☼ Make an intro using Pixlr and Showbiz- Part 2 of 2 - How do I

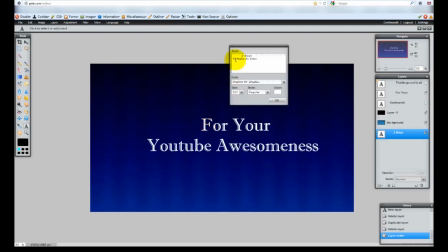4:13 If you notice here in the text, I had to center it manually with the space bar.
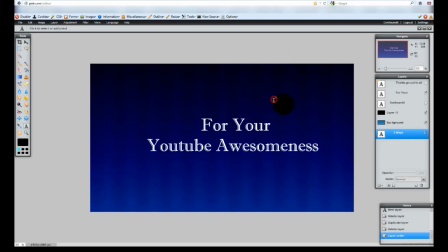4:20 So that's something you're going to need to be aware of. But by duplicating and then by doing it this way, I was able to line the text for the second image, which is right here,
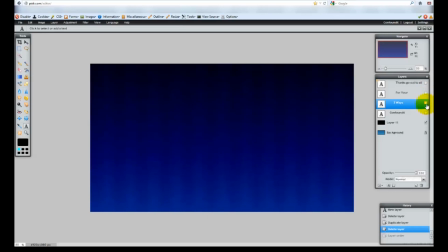4:40 easier, which will make for a much more subtle transition when we bring everything into ArcSoft.
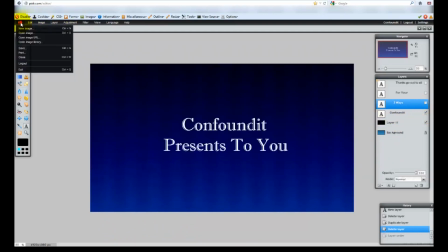4:47 And all I did here was for the first one, I went there, file, save, made sure the quality was 100.
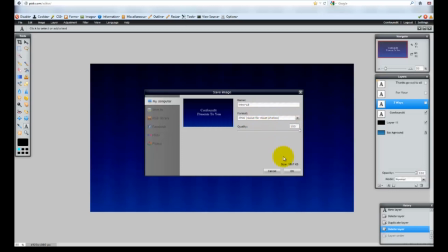4:56 JPEG is good for what we're doing. I'll go into the different file formats when we get later on down the road in the series. Then OK,
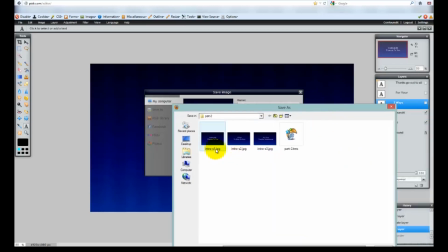5:05 And you can see right here, I just labeled it intro S1, step 1, step 2, step 3 for all three of them.
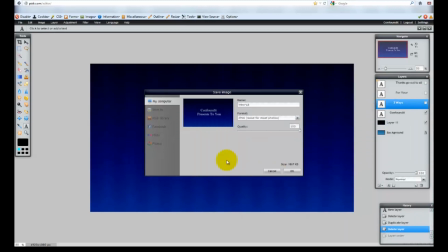5:13 I'm not going to save out all of them, trying to save a little bit of time and keep it under 15 minutes.
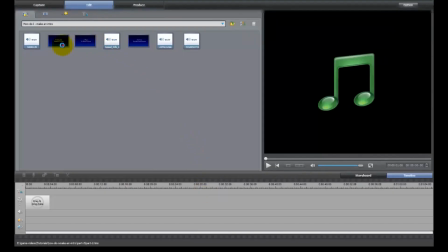5:18 So I did that, and now what we'll do is drag them down to our timeline.
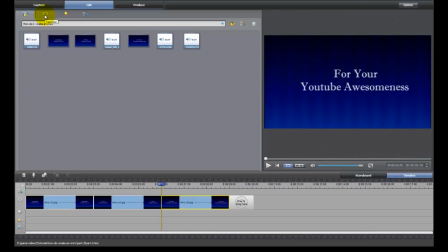5:29 Now that we've got those, go over here to the transitions.
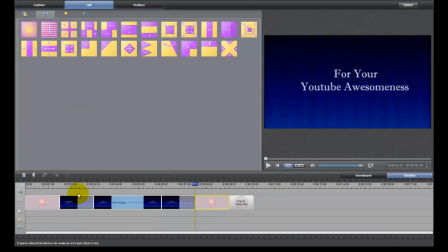5:36 And I always like to start with a fade in and a fade out. I call it walking on and walking off, but you can call it whatever you want to.
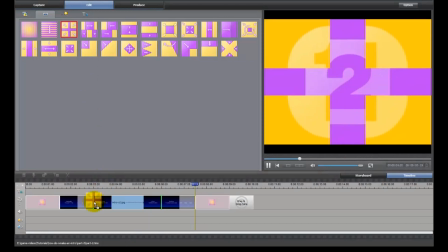5:44 And then we'll put a transition between the two cuts. And that was a cross.
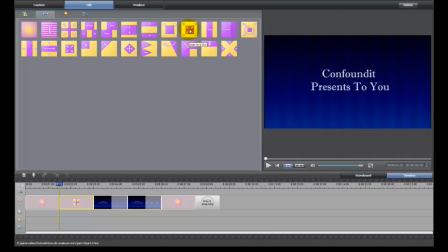5:52 And then we'll use a zoom in and out. Shorten these down a little bit. I have no idea why it overwrote those like that, but it is what it is.
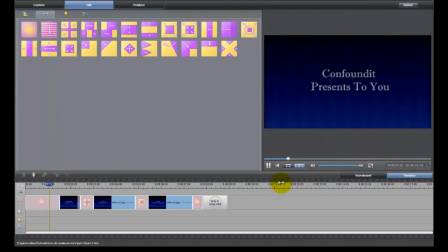6:14 And now we'll preview. Got the fade in, transition out. Okay, right there. Now you see this cross here? That showed us a little bit of a, because it wasn't,
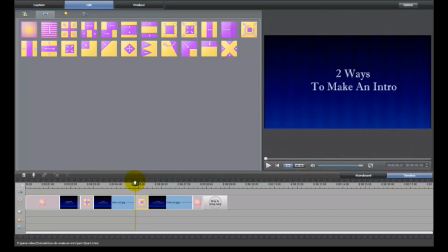6:33 the black video behind was shown because it pulled the whole frame out. But if you look back here, it looks, you know, you jump to what I call an optical conclusion that the words are in motion because the background is relatively staying the same.
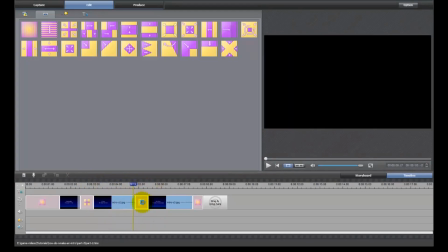6:52 But here the background changes. So I mean, that might be something you want to do, but if you want it to give the appearance of just new words and everything else is staying the same, use a different transition. We tried the zoom in and out.
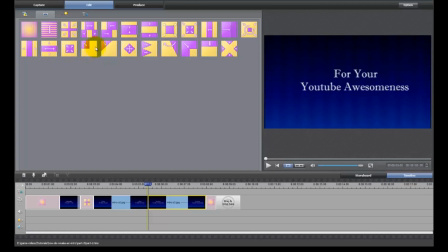7:10 Spinning cubes would be another one. This one might look good. Cover. All right. Fades in.
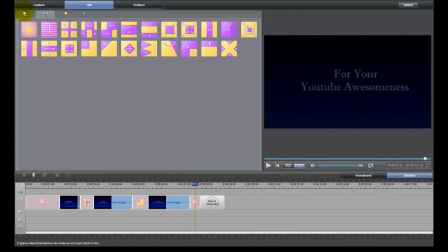7:27 Yep, that one worked well. All right. Now, let's go with a little bit of music.
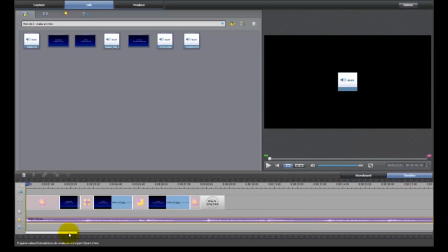7:38 That's way long. How long is that? That's 2 minutes. That's way too long for an intro. You can cut it down, but then you have to worry about breakpoints in the music and you have to add a keyframe for it to fade out. Let's give this a listen.
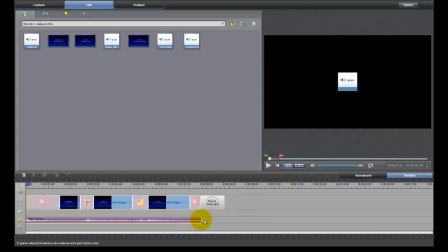7:59 See how it just ended abruptly there? Let's take this out to 12 seconds.
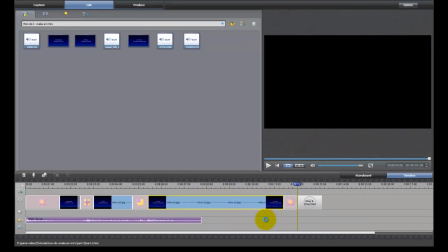8:17 Want it to end at 12. Then we'll take this back out.